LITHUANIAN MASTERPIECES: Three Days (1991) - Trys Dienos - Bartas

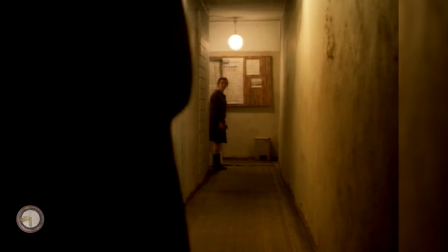It's a depressing backdrop that suits perfectly the emptiness that exudes from the characters' benumbed utterings and actions, while they clumsily attempt to connect.
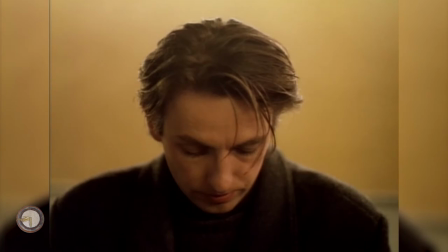This neurasthenic atmosphere that begets the youth's idleness is supported by
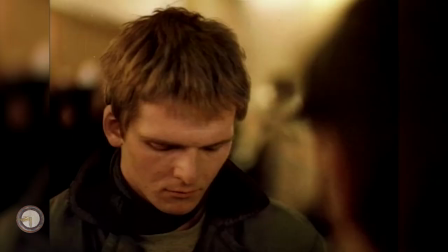long periods of silence and exiguous utterances that occasionally arise,
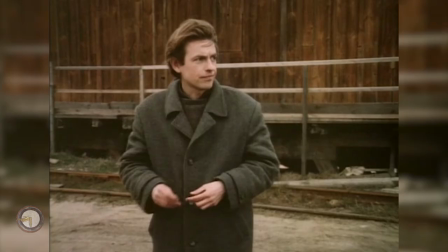but is also heightened by the ambient sounds that echo during their wanderings outside and while inside their lodgings.
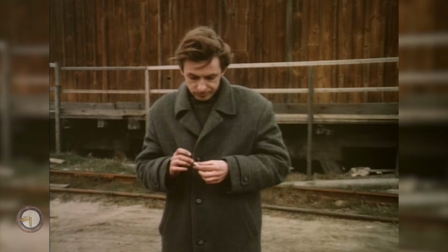This approach brings to mind a Brysonian practice in which the soundscape acquires particular relevance when it comes to shroud the viewer and drawing him into its atmosphere.
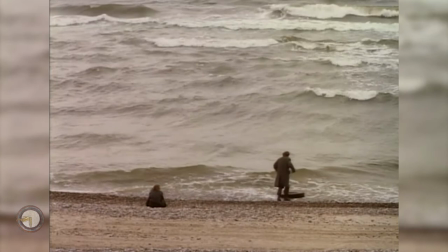Ultimately, the crashing of the waves by the seaside, the barking of dogs at the distance,
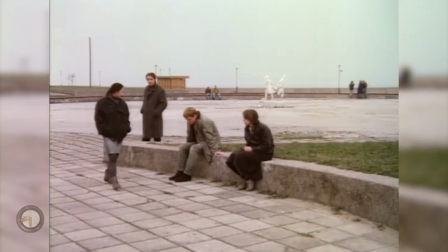the sheep horns ringing from the port, the chatter humming and music reverberating from the bar, or the crushing,
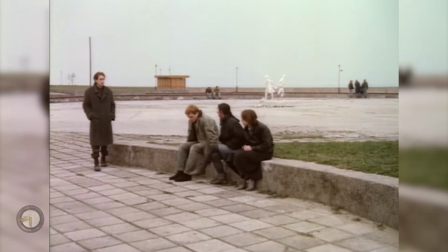overwhelming silence all play a role in texturing the film's canvas, but also confer particular weight to each and every expression,
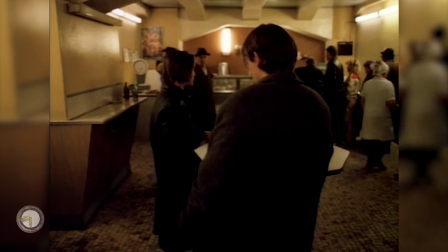be it an untroubled and authentic laugh or an unexpected, doleful weeping.
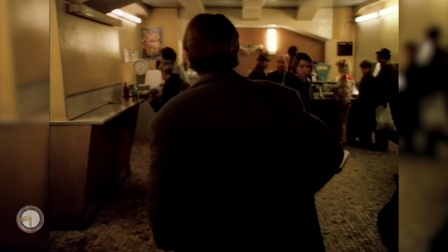The characters act and are guided instinctively, without much consideration,
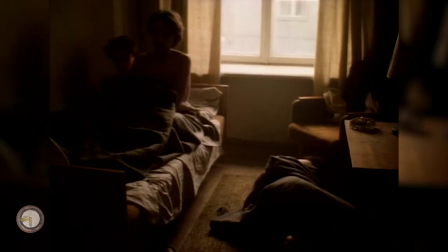never really disclosing if there's some sort of intentionality related to it, apart from their corporal impulses.
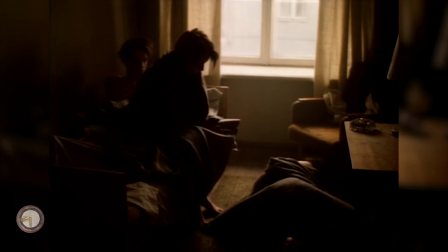People eat, drink, smoke, have sex and sleep, a pattern that seems to have been going on since time immemorial and without an apparent end,
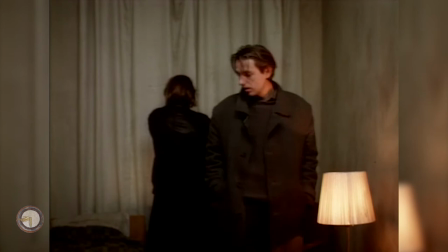its subjects acting as if locked in an unending cycle in which time has frozen.
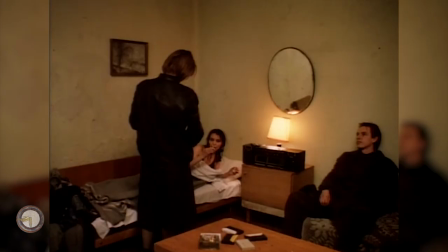Barthas depicts this acute youthful ennui with frankness and no romanticizing,
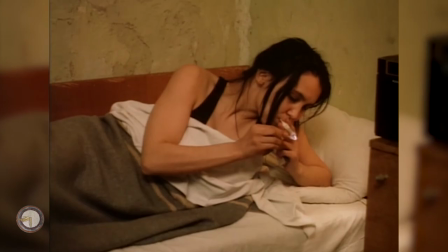delivering a portrait of the post-Soviet reality in Lithuania and Kaliningrad that likely mirrored many other places in Eastern Europe at the time.
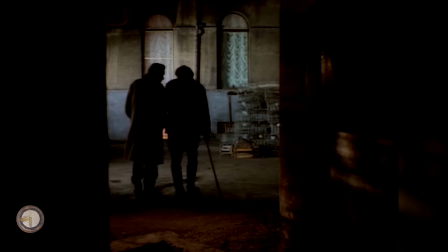Towards the closing of the film there's a particular scene of considerable weight,
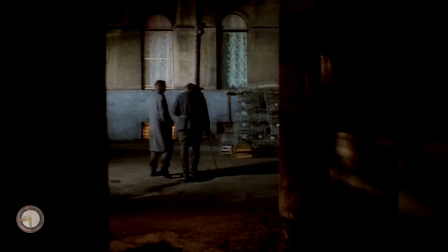in which a metaphysical monologue is voiced by an old man that receives one of the Lithuanian youths in his lodging in order to socialize with him.
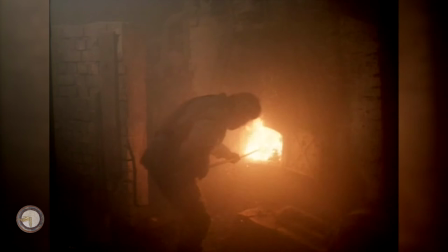He seems to live and work at the hotel, where they dwell most of the time,
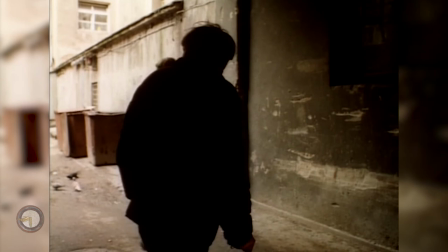and had previously come across and even attempted to interact with him and his friends on the courtyard, only to be ignored,
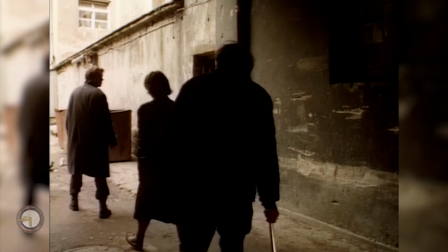but has now convinced him to step down to his accommodation.
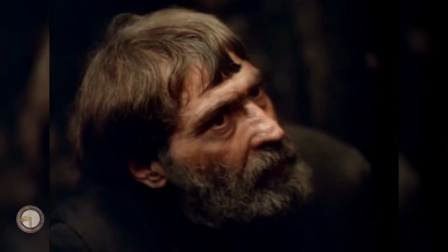The scene is touching for depicting an attempted connection between the old and the new generation, something that seems likely to result in failure.
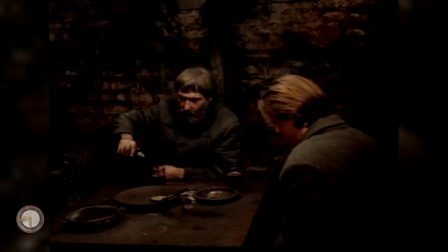Whichever the outcome, the old man doesn't avert from providing wise and timeless advice to his young listener, admonishing him on the transience of life and on self-inflicted torment, as he offers him a drink in his murky abode.
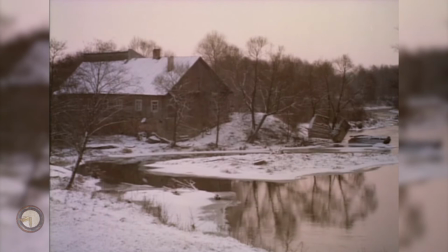The impermanent nature of life does actually permeate the fabric of the film extensively, but is most obviously noticeable, perhaps,
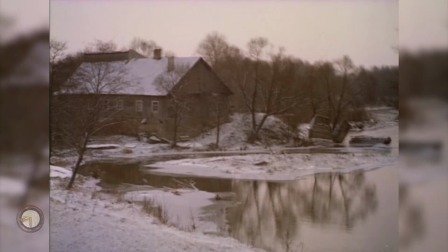on the film's final shot that reveals the effect and passage of the different seasons of the year on the boys' home back in Lithuania.
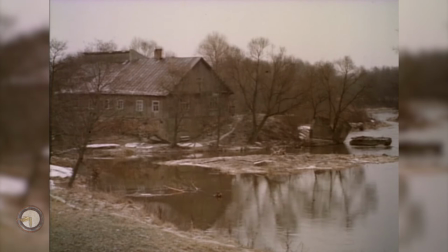It's a stirring image that aptly represents the mood of the film, with both simplicity and directness, at the same time liable to be taken as a hopeful message for the people under the yoke of pessimism at the time,
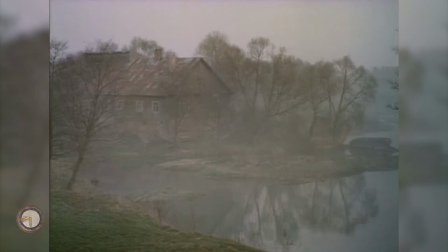by reckoning change and regeneration as a definitive and immutable principles of existence.
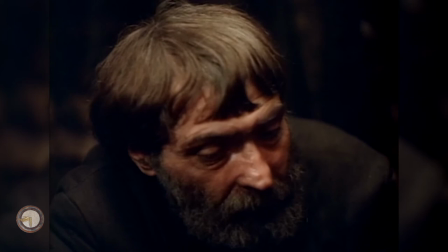As for the warning on the afflictions imposed by oneself, it's another message that reflects the film's existential tone and impels
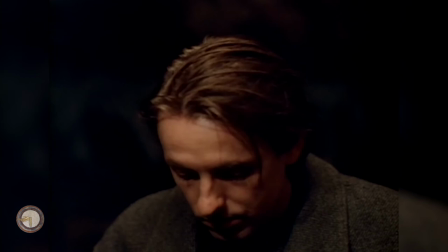meditation on the notion of resisting despair and actively seeking one's self-determination.
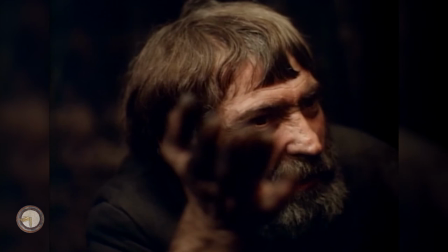Analyzing oneself and what one submits himself to may carry an uplifting tone to the people at the brink of desperation in such dire circumstances,
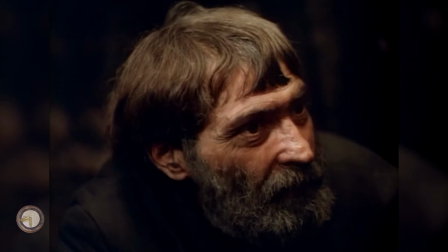with the aim of encouraging and returning to them the confidence to face adversity. In a sense,
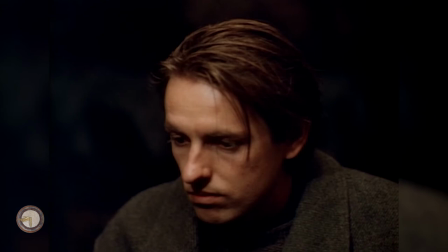it appears then that Barthas may be indirectly telling its viewers that despite the crippling apprehension and distrust that hovers above many people's heads,
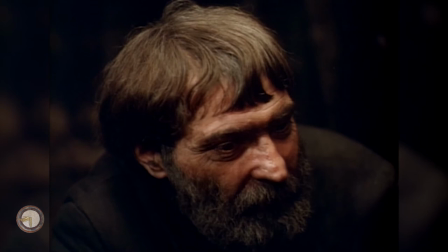one should strive not to fall into despondency or apathy,
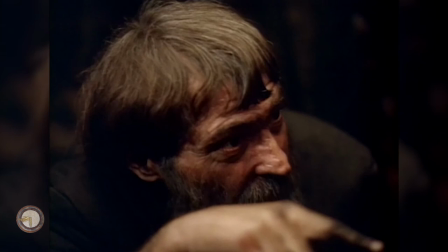but instead to self-actualize and acknowledge one's autonomy, to look bravely into the eyes of hardship, take the initiative and endeavor to overcome it.
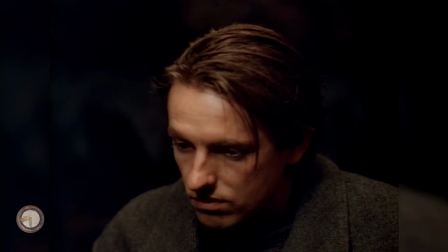Whatever the actual meaning behind this short but inspiring discourse that actually comprises the very last words spoken on the film, 11 minutes before it reaches the end, it's a low-key but powerful episode that conducts the viewer to another highly compelling scene.
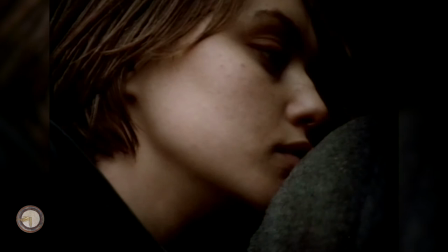Despite its desolate narrative, by the second half of the film, the spectator is restricted almost entirely to observing the main couple of youths and
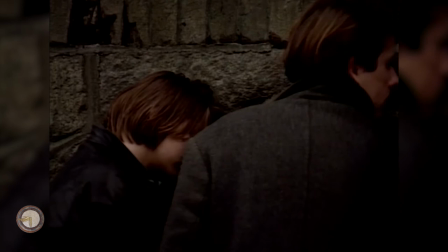is exposed to their continuing quiet interplay that footslogs in a swamp of creation,
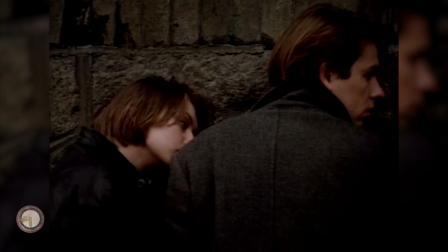riding in almost purely functional dialogue. backlog. While seemingly stuck in their static, low-energy bubble,
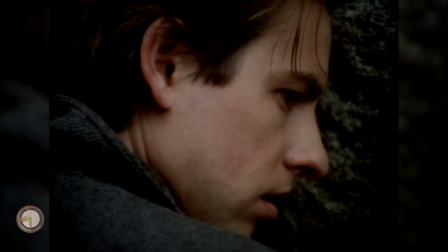the subconscious anguish fed on their purposeless drifting and feeble interactions gradually
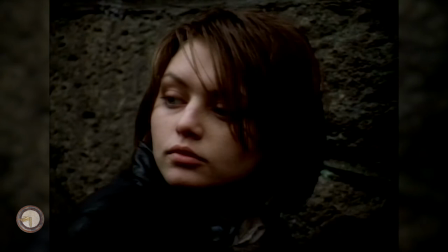builds within them and finally overflows in a much affecting visual coda,
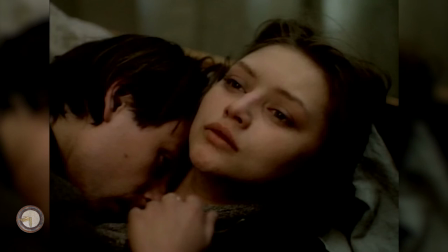where the Jackson is given a platform to convey itself unrestrainedly. This arresting scene follows the previous conversation with the old man,
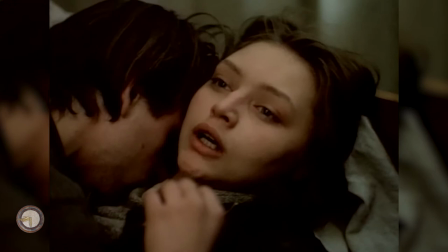and it's in it that Barthas's empathy reveals itself most clearly,
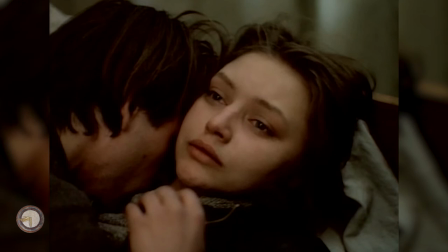as the character duo finally envelops within one another passionately while avoiding face-to-face looks,
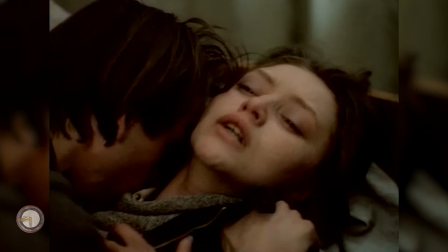their innermost feelings cascading profusely and bursting out as if previously held under great pressure.
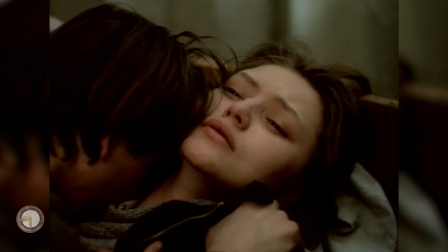It's a cathartic and vigorous emotional release of particular poignancy, no doubt aided by the contrasting diversion and dancing scene happening nearby simultaneously,
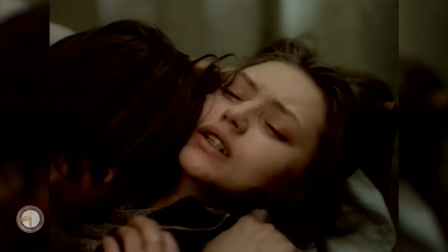that discloses the sensibility that lies hidden beneath such grim representation of gloom,
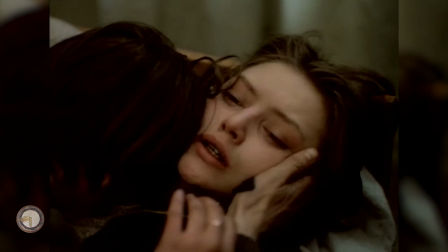effectively betraying Barthas' humanistic view on the subject of a strange, forlorn people,
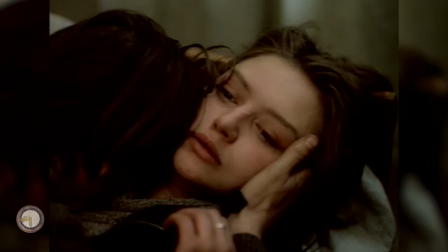solitary even while accompanied, emotionally isolated, lost among the ruins of a decaying environment.
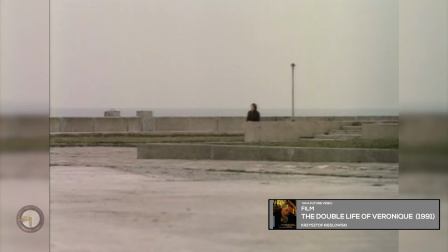People who've watched Kiyosovsky's The Double Life of Veronique or Haneke's The Seventh Continent, both very different films in themselves, will find that this scene appears to blend aspects of two key moments in them,
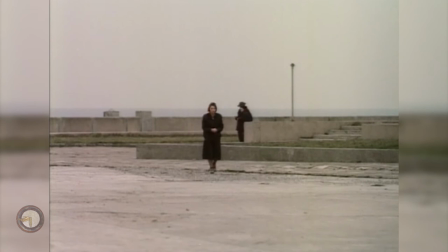by welding sexually driven catharsis of two people with a soundscape of antithetical nature that exponentially augments the raw power of the scene.
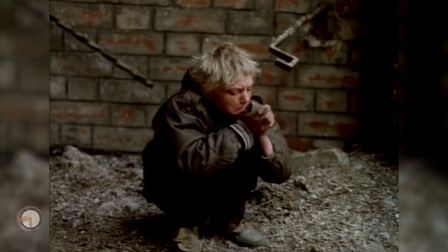Adding to the opaque nature of the narrative,
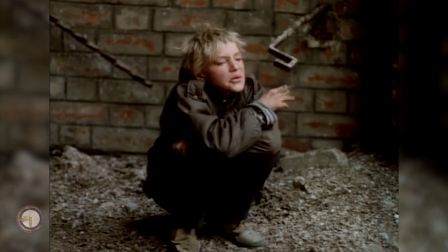the cinematography complements perfectly the tone of the film by enclosing its story in wonderful alluring shots that has two typical framing and shot duration,
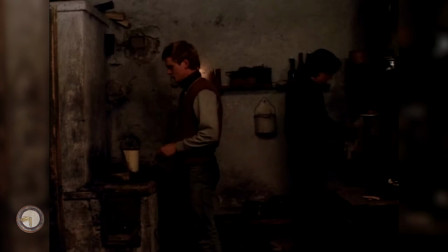exhibiting also a penchant for underlit scenarios,
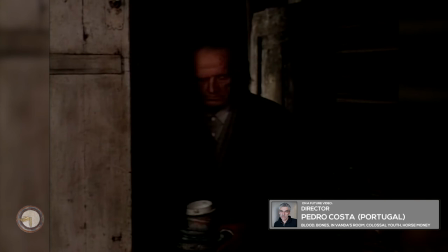all aspects that viewers acquainted with Pedro Costa, probably the most important Portuguese filmmaker in activity, will definitely find familiar.
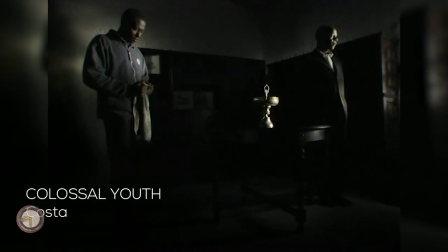Indeed, there seems to be a clear stylistic affinity between the work of the Portuguese master director and the cinematography in three days,
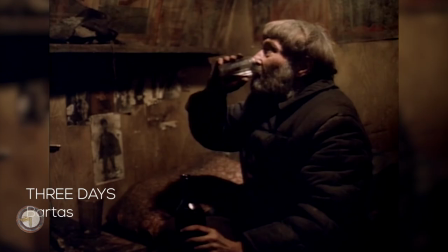which some of the shots currently being shown will definitely attest.
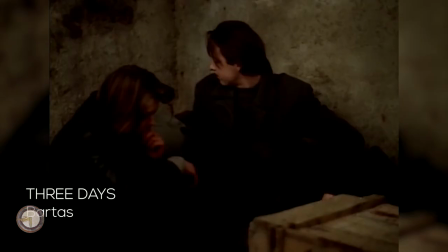One will be surprised by how similar a shabby post-Soviet hotel in Kaliningrad will appear to the decrepit dwellings
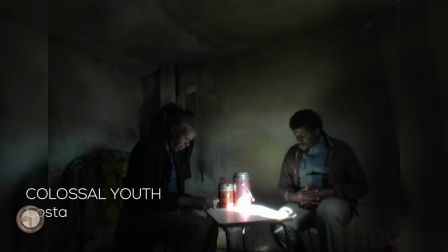in the now-inexistent slum of Fontaineix in Lisbon that was so heavily featured in many of Costa's films.
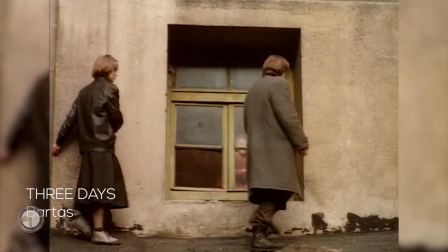It would not be unexpected perhaps to also mention Three Days, as somewhat reminiscent of earlier Aleksandr Sokhorov's work too.
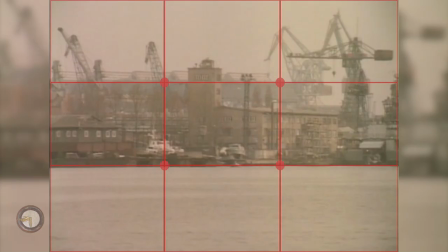In a proper photographic analysis, Three Days is remarkable for its accurate application of the Rule of Thirds, either when slicing features horizontally in different planes,
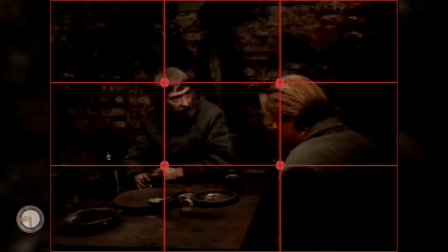when assigning different visual pieces in assorted compartments, or when establishing elements along the gridlines,
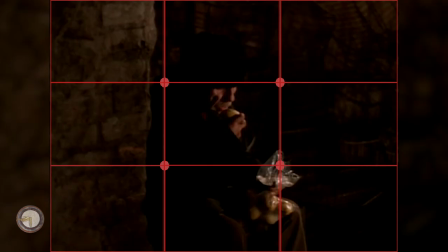resulting in a subtle, but aesthetically balanced cinematic visual language.
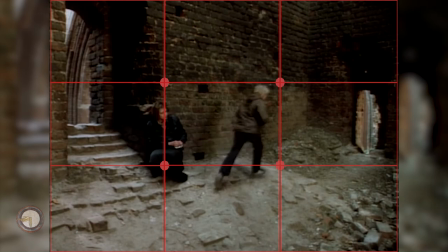It's a formal design that doesn't have to be glaring or strictly applied every time in order to produce shots of magnificent pathos and beauty,
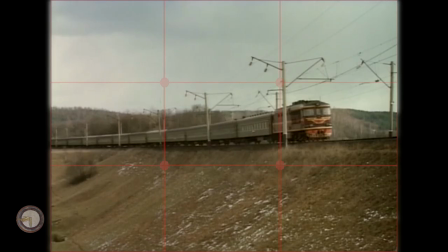but confer an almost imperceptible visual harmony.
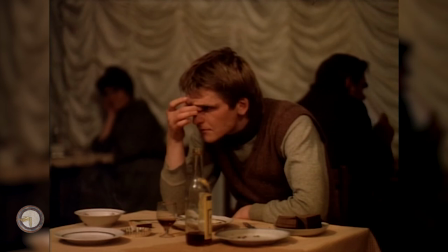Three Days is a special film that undoubtedly won't excite viewers looking for a conventional, streamlined and straightforward narrative, however,
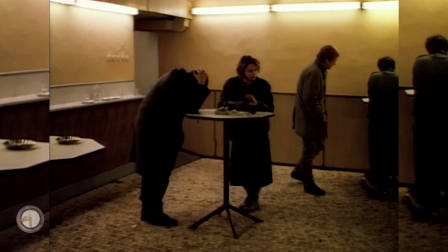an audience fond of dramas that dissect the depths of human soul with acumen, exposing the ravines that hide beneath the surface and the core of people's emotional substrate,
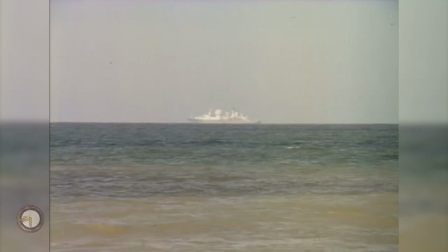will delight in Bartos' exploration of youthful alienation and miscommunication.
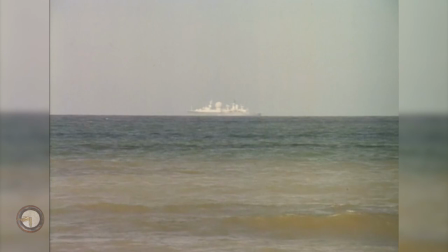Its themes of self-determination, purpose, responsibility,
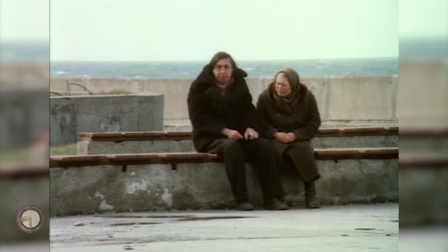rebirth, authenticity, social conscience, emotional isolation, among others,
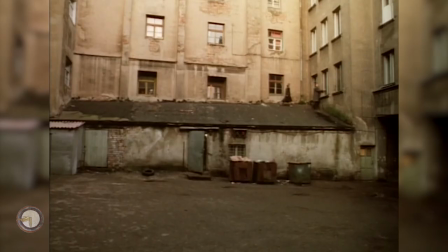will resonate with spectators touched by the works of other film masters that have dedicated their works to the understanding of ourselves as beings and associated relations, as well as our role in this world and time, with the the film hopefully working as a spring for exploring the Lithuanian director's other works.
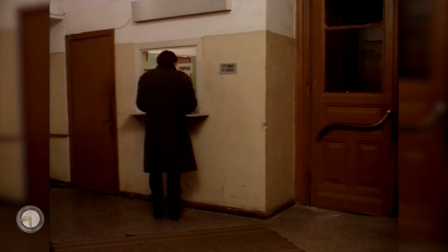Stay tuned for upcoming videos on Barza's films and his career, as well as other directors and masterpieces from all around the world. Thank you for listening and see you next time.